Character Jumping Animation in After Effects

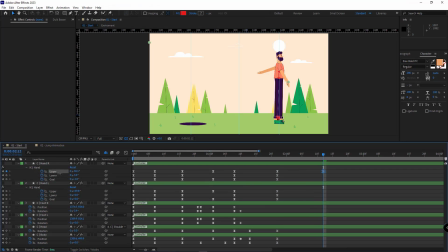I go 15 frames forward, and I move the arms forward. I do the same for the other hand too. Again, 15 frames forward, and I move the arms like this.
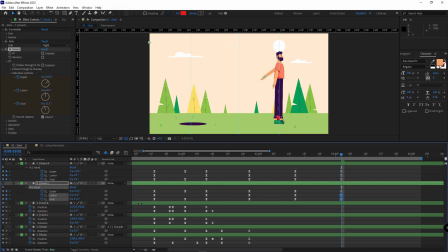I do the same for the other arms as well. First, I make it straight, and then I place it here. Again, 15 frames forward, and I place the hands like this.
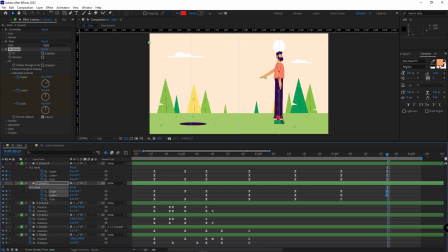The other arm should also look like this.
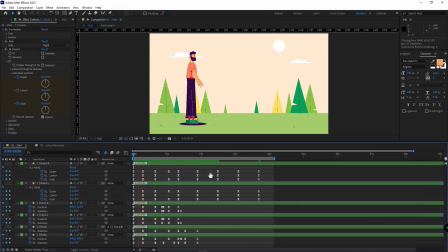Okay, let's check it out and see how it is.
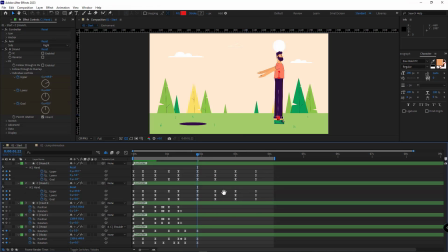I move these keyframes back a bit so that the hand falling animation is faster. And I overlap the keyframes.
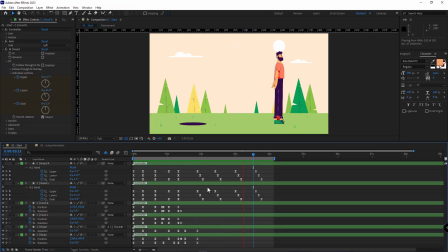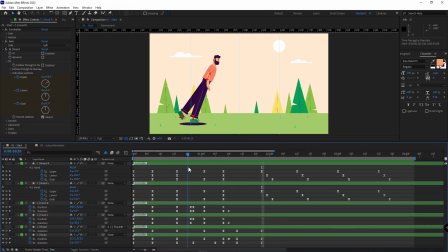Well, to make the head animation overlap and looks more alive, I come here, I select these keyframes, I move them forward a bit. Then 7 frames ahead, I set it to 0. Let's check it out.
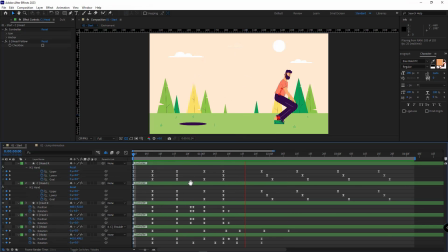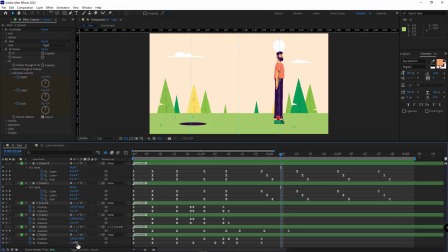Okay, after the body is completely straight, I go 7 frames ahead and rotate the body to the back a bit. Again, 7 frames ahead and I set it to 0. And I delete this keyframe and I place these two right here. And I move this keyframe afar a bit.
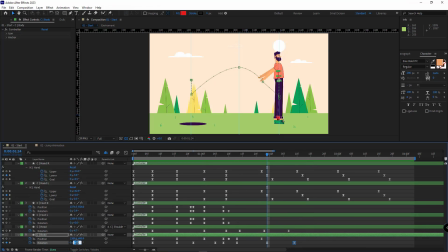I decrease the backward a bit. I think -3 is better. After that, when the body is towards the back, the head should also rotate to the back.
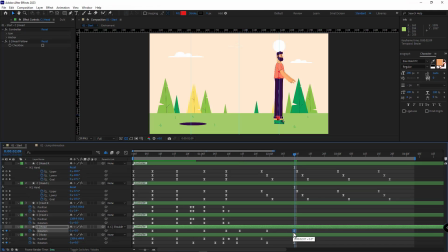When the rotation of the body is 0, the rotation of the head should also be 0. And I move the head keyframes forward a bit. Let's check it out.
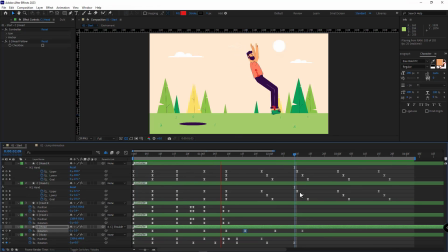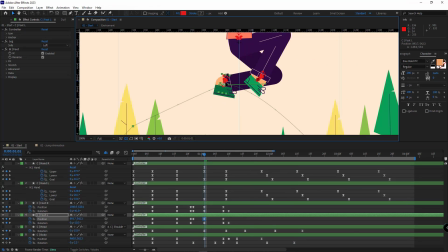It looks better. And here I change the legs like this. And I fix the motion path again.
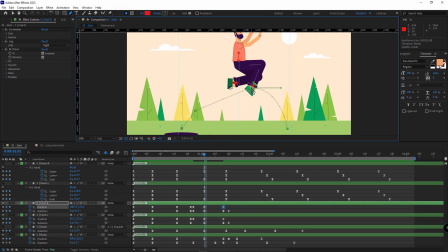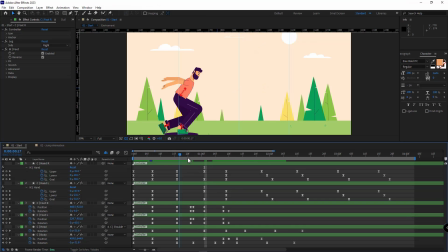I make these keyframes linear so that the legs animation doesn't have any pause.
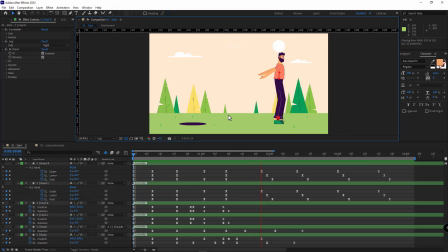Okay, after the jumping animation is done, it's time to work on the animation of the eyes.
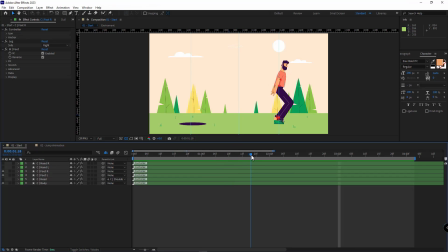When the character lands, it's better for his eyes to close, and when he's standing to open.
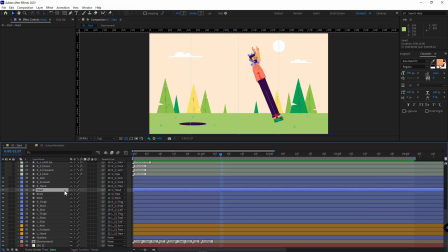So I come here, I open the head layer. I unshy it so I can have it in the timeline.
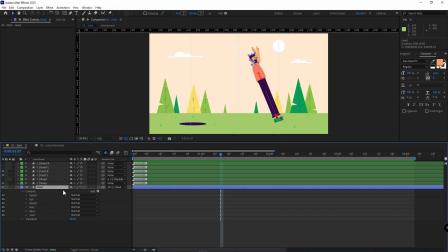I open its contents.